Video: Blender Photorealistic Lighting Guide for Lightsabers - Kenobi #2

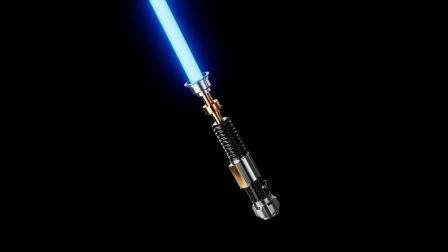(0:00)
Hello and welcome to episode 2 of this Kenobi lightsaber series, where we're photorealistically lighting this product inside Blender. In this episode, we're going to be taking a look at some of the smaller details on the product and showing you some tips on how you can light these areas specifically,
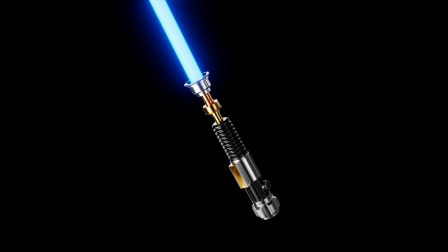(0:18)
as well as using a HDRI to fill in the details of the product that are a bit dark. And basically, we're going to finalize the lighting in this episode before the next installment.
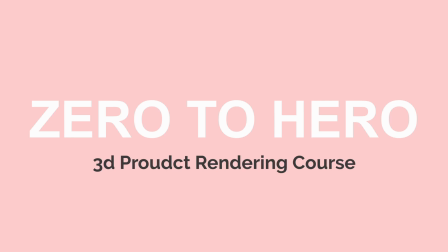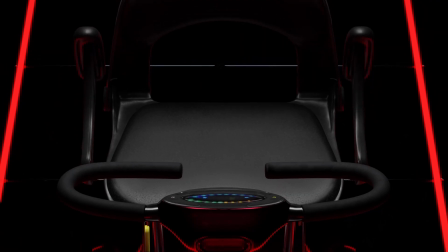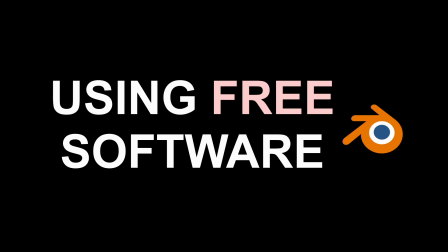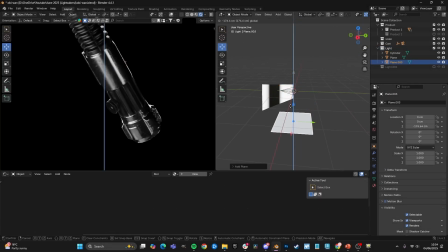(0:48)
I might add a plane underneath the product, and for this I'll make it completely black.
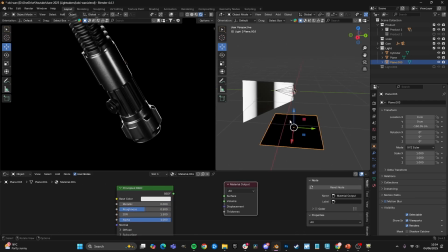(0:55)
So I'm actually going to unplug, so it's just a void of darkness. And as you can see, as I move it up, you can actually reduce the light on the bottom of the product.
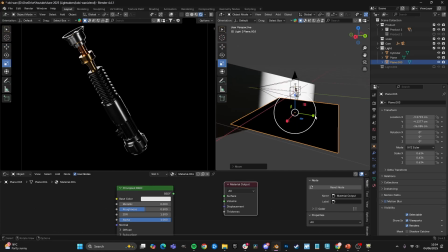(1:04)
And I want to do this but only on one side.
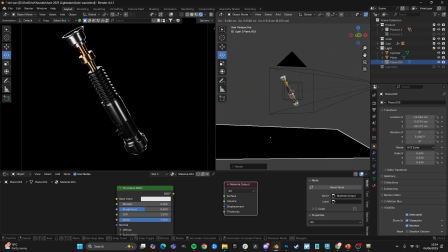(1:08)
So as you can see, as I add this shadow plane here, it's making this side of the product more dark.
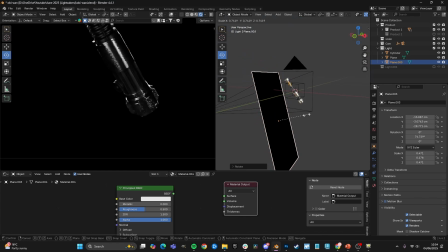(1:15)
I actually want to remove and add some more dynamic lighting to the bottom half of this product. Because I only want it to affect the bottom half, I'm going to move this down here. So as you can see,
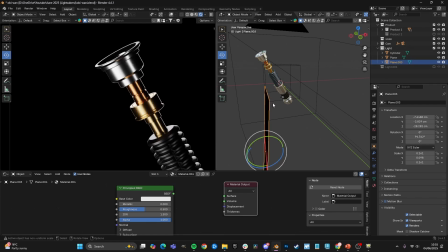(1:30)
if I check, this shouldn't affect the top of our product, but it is creating shadow on the bottom of our product.
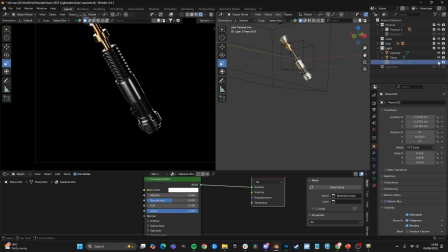(1:39)
Maybe I actually like it with light. So let's see. I think we'll do a combination here. So if I add it about here, and I rotate it, you can see it's adding light.
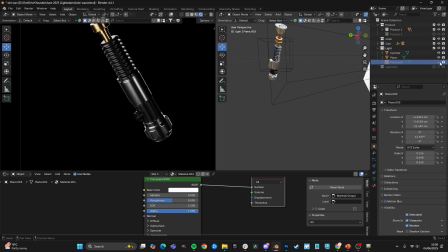(1:54)
See, now we have some more definition. So before and now after, we have some light here and dark on this side.
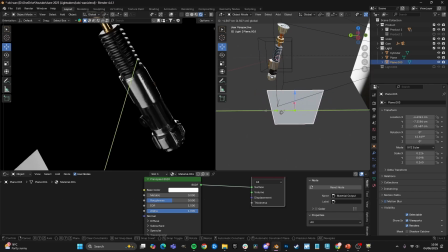(2:01)
So let's change this and move it across. Now we have this. Now we have this effect that we have up here. So this is before, and this is after. So we have a little bit more. It's only subtle. Instead of this being filled in, we have a bit more of these stripes that we have up here.
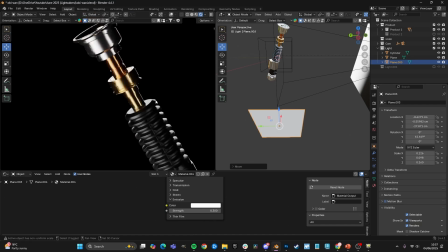(2:20)
Now I like this. I think it looks good. So up here, we've created this darkness with our plane.
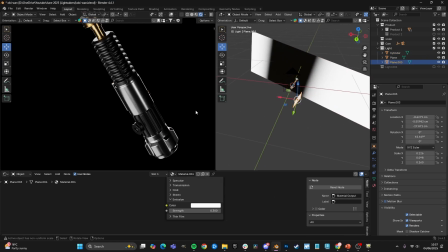(2:28)
Down here, this stripe is just being affected by the world. So there is a bit of variance here in the way that we're sort of making that work. Now you can actually see how much a difference our backlight makes now. If we add in our key light, and we add in our sort of second fill light almost a little bit.
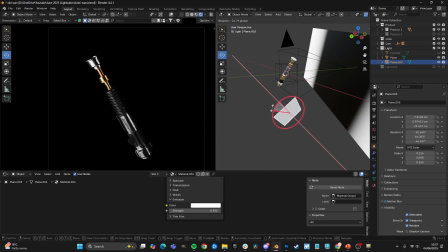(2:48)
Let me move this way a bit. That looks good. You can see this makes a massive difference, because without it, the product is not framed.
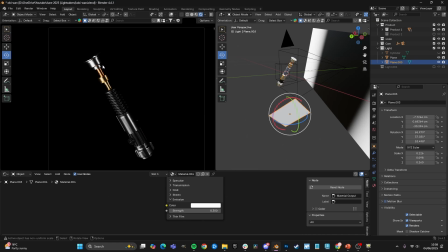(3:01)
It's hard to find the edge of the product. It kind of looks like it's very thin. It looks like this top section is extremely thin. When we add this back in, you can clearly see where the product, is.
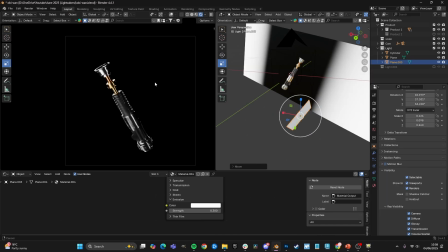(3:18)
I'm getting close to finishing this lighting. What I might do is I might now experiment with some fill lights with the intention that I might not actually keep
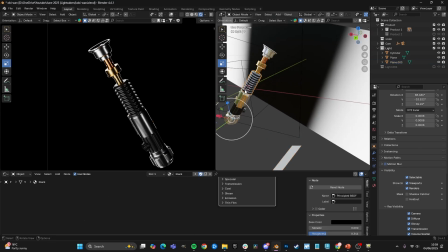(3:29)
these in the scene. Also, I'm thinking of rotating the product.
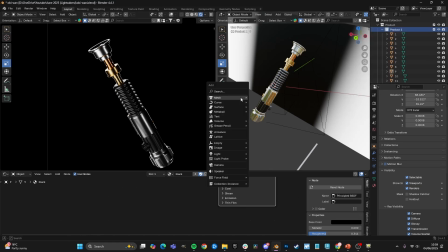(3:36)
Let's add an empty so we can do this better.
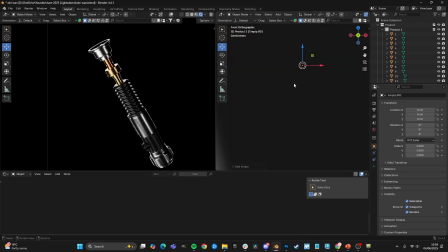(3:38)
So Shift A, bring up the creation tab, add an empty.
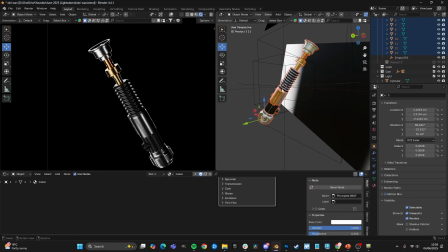(3:47)
Actually, we can just leave it there, scale it down, select everything, select this last, right click parent object. Now we can just move it freely.
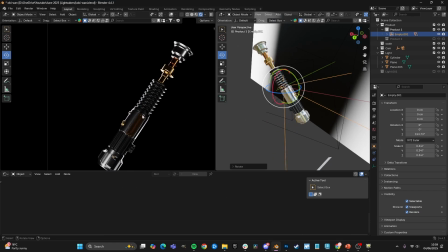(3:57)
I'm actually thinking, would I quite like to see this section, because it's a nice bit of interesting definition.